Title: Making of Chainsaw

Today on Film Riot, we take a look at how we made our latest short film, Chainsaw. Welcome to Film Riot, the show that takes mystery out of the effects and techniques. Go inside your favorite Hollywood films with your host, Ryan Conley. And if you haven't seen it yet, stop what you're doing and go watch our latest short short, Chainsaw. Right here, click here, and go. Or go to the link in the notes section, because spoilers ahead. Also stick around until the end to find out how you can enter our giveaway,
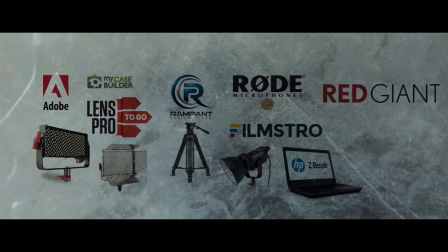where we are giving away over $40,000 worth of filmmaker goodies, including a laptop and an Ursa Mini 4.6K camera. I know, but that's later.
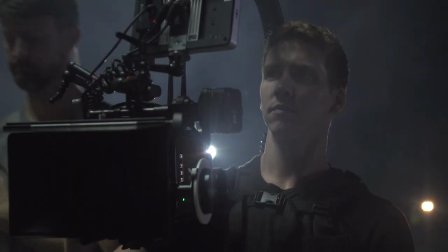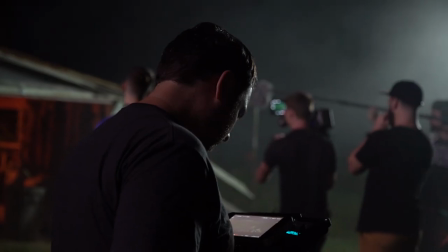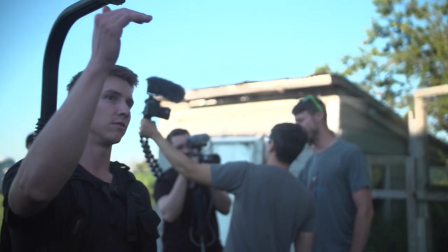We only had one day to get this short done, so the second we got to the location I grabbed Chris Adams,
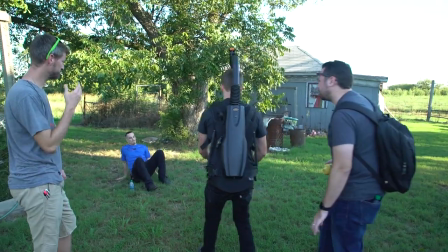who was my DP on Chainsaw, and we walked the location to figure out the best place to stage the scenes.
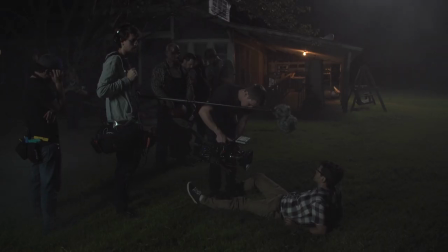The main thing for me was having an area where the wides could feel open and the overs would feel more closed in and tense, especially Anthony's side.
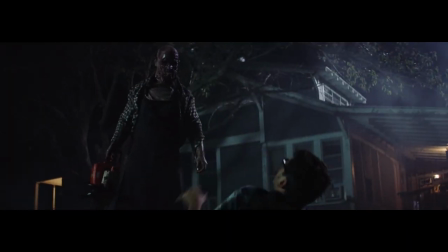I needed to have something behind him so that visually he feels trapped. That way you're not distracted from the moment wondering why he didn't just run straight back.
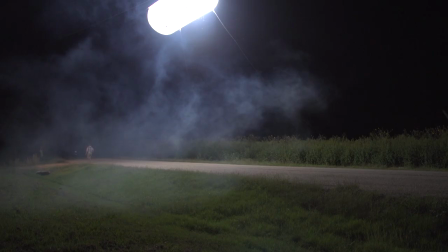Then we went out to the street, our 180 was dictated by the wide shot that we needed to get. Since we had the field on one side, there really was only one option for where it could be filmed. So the rest was just deciding screen direction.
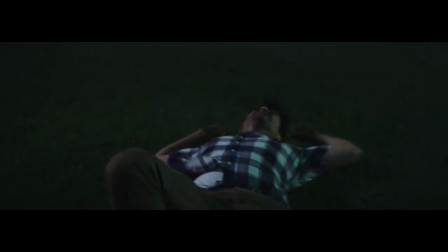In the end, I had Anthony's character going left to right when he was cornered and about to die, then we flip it on him and have it going right to left when he's headed towards safety.
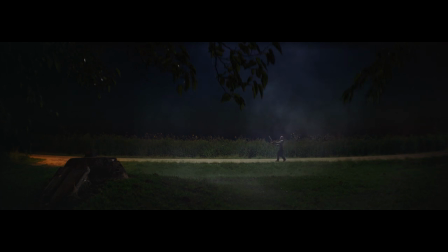It ended up just being another way to visually change his situation. But the first shot up for the day was that wide shot.
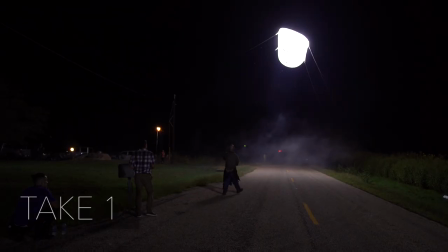Action!
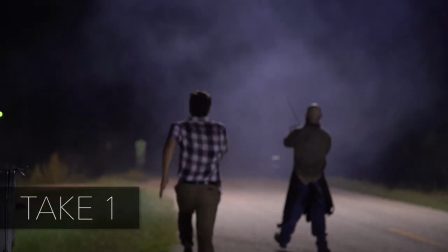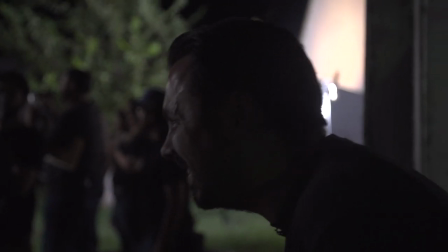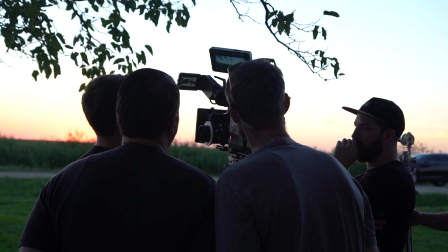Since Chris and I wanted to shoot while there was still a little bit of light left in the sky, that way we would have some depth and it wouldn't just be pitch black.
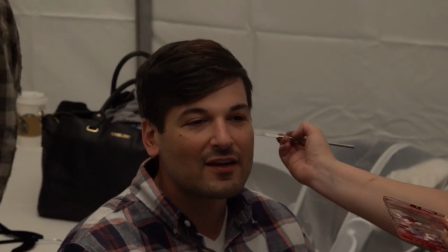So everyone went right to work setting up and my actors went right into makeup, which for our villain was a lot easier than you might think.
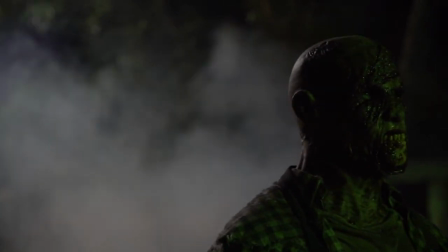The special effects makeup on his face wasn't makeup at all, but a silicone mask from CFX. And this thing is amazing.
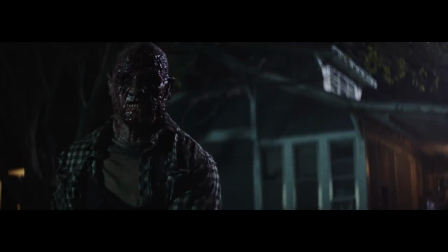It looks so brutal on camera and it is unbelievably simple to maintain.
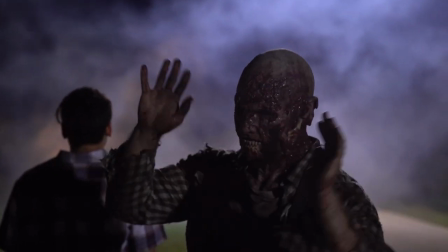Our actor Nick could just take it on and off whenever he needed a break and it was really the only way that we were going to be able to get the gruesome, over-the-top look that I wanted, since having prosthetics like this done would have been too costly and would have taken way too much time in production as well.
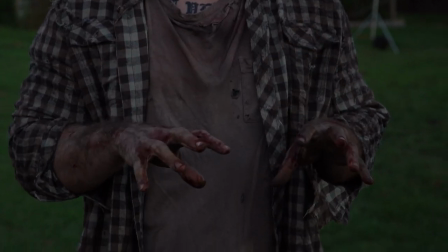My makeup artist, Heather Henry, did a great job on Nick's hands to match the look of the mask and added a bit more blood on the mask as well.
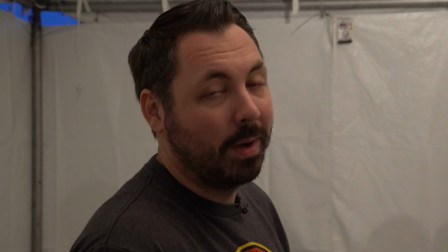I mean, I'm not trying to hit on Nick, but you're looking pretty handsome.
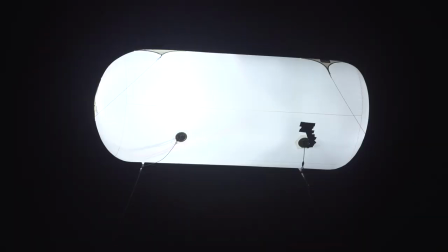Then while that was going on, we had our balloon light getting set up, which is how we pulled off our moonlight. It's this giant balloon, about 16 feet long, with several of these bulbs inside. They pop those in, fill it with helium, and then we make our own moon.
We're making our own moon!
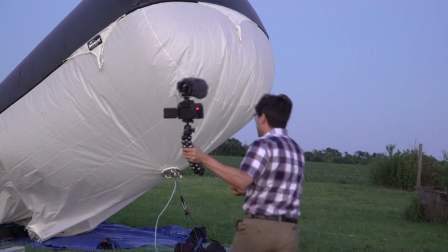This
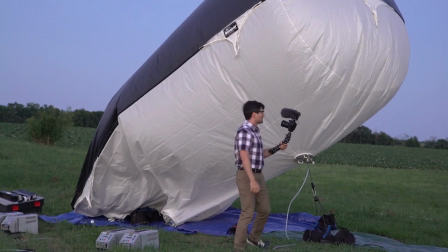whole thing is full of lights! We're gonna shoot it in the air and make our own moon!
There are all kinds of shapes and different versions of this setup that you can get,
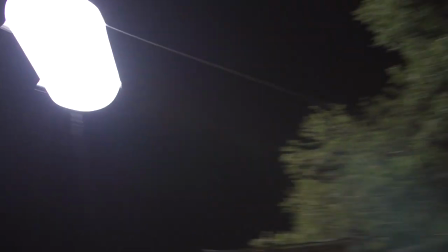but we had a sausage balloon light that our tech was able to anchor down with ropes and floated about 40 feet or so,
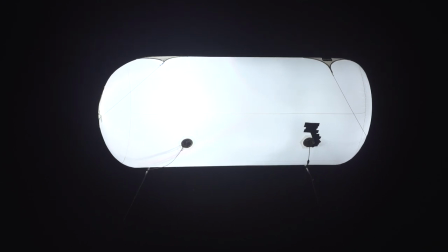which gave us a really solid throw of light to get that very important wide shot, which is really the whole punchline.
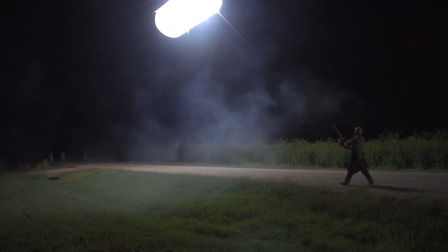Without that shot, the whole thing wouldn't work 100%, so it was really important for us to get a very wide area lit up.
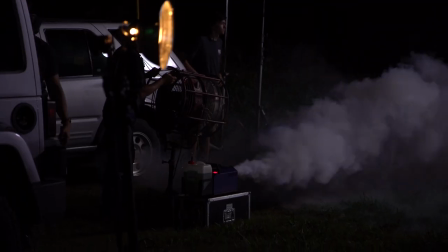We rented ours from Airstar, so if you're interested in something like this, there you go. We also had an outdoor fogger for the scene, so we could get a bit of atmosphere in there, like you see in the wide here.
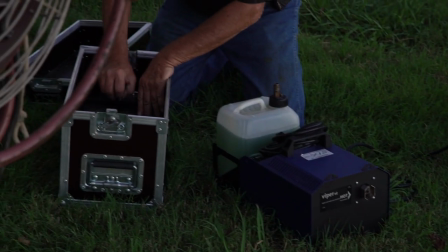We had someone out for that specifically to man the fan and fogger and keep a consistent flow of the fog throughout the piece.
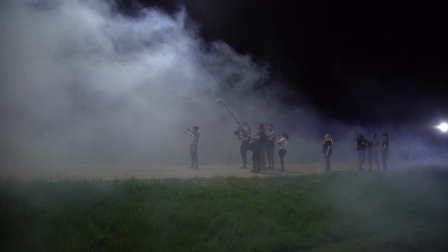It was really important to have someone dedicated to that job alone, since it's very difficult to keep fog in any area in an uncontrolled environment. But of course, at this point we were running behind and clearly weren't going to get our shot off in time to get that horizon Chris and I wanted, so when the sky was looking how I wanted,
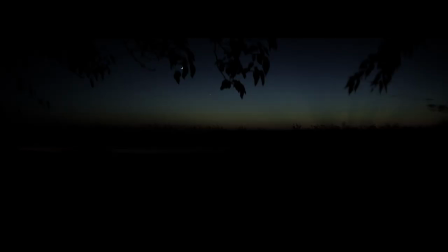I ran over to the camera and rolled for a few seconds. That way, later in post, I could take that shot and lay it over the one I got with our actors playing out the scene, and there we go.
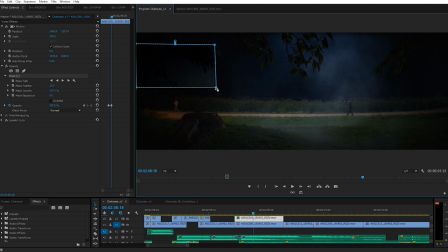And I did this right inside of Premiere. I just laid the horizon shot over the one of my actors, dropped the opacity, masked around the sky, and feathered.
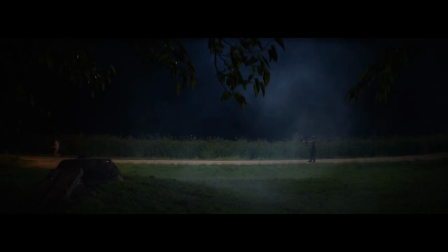And although it's very subtle, you can see how much of a difference it makes. Instead of that flat, black sky, we have a little bit of detail and color that's adding a whole lot of depth.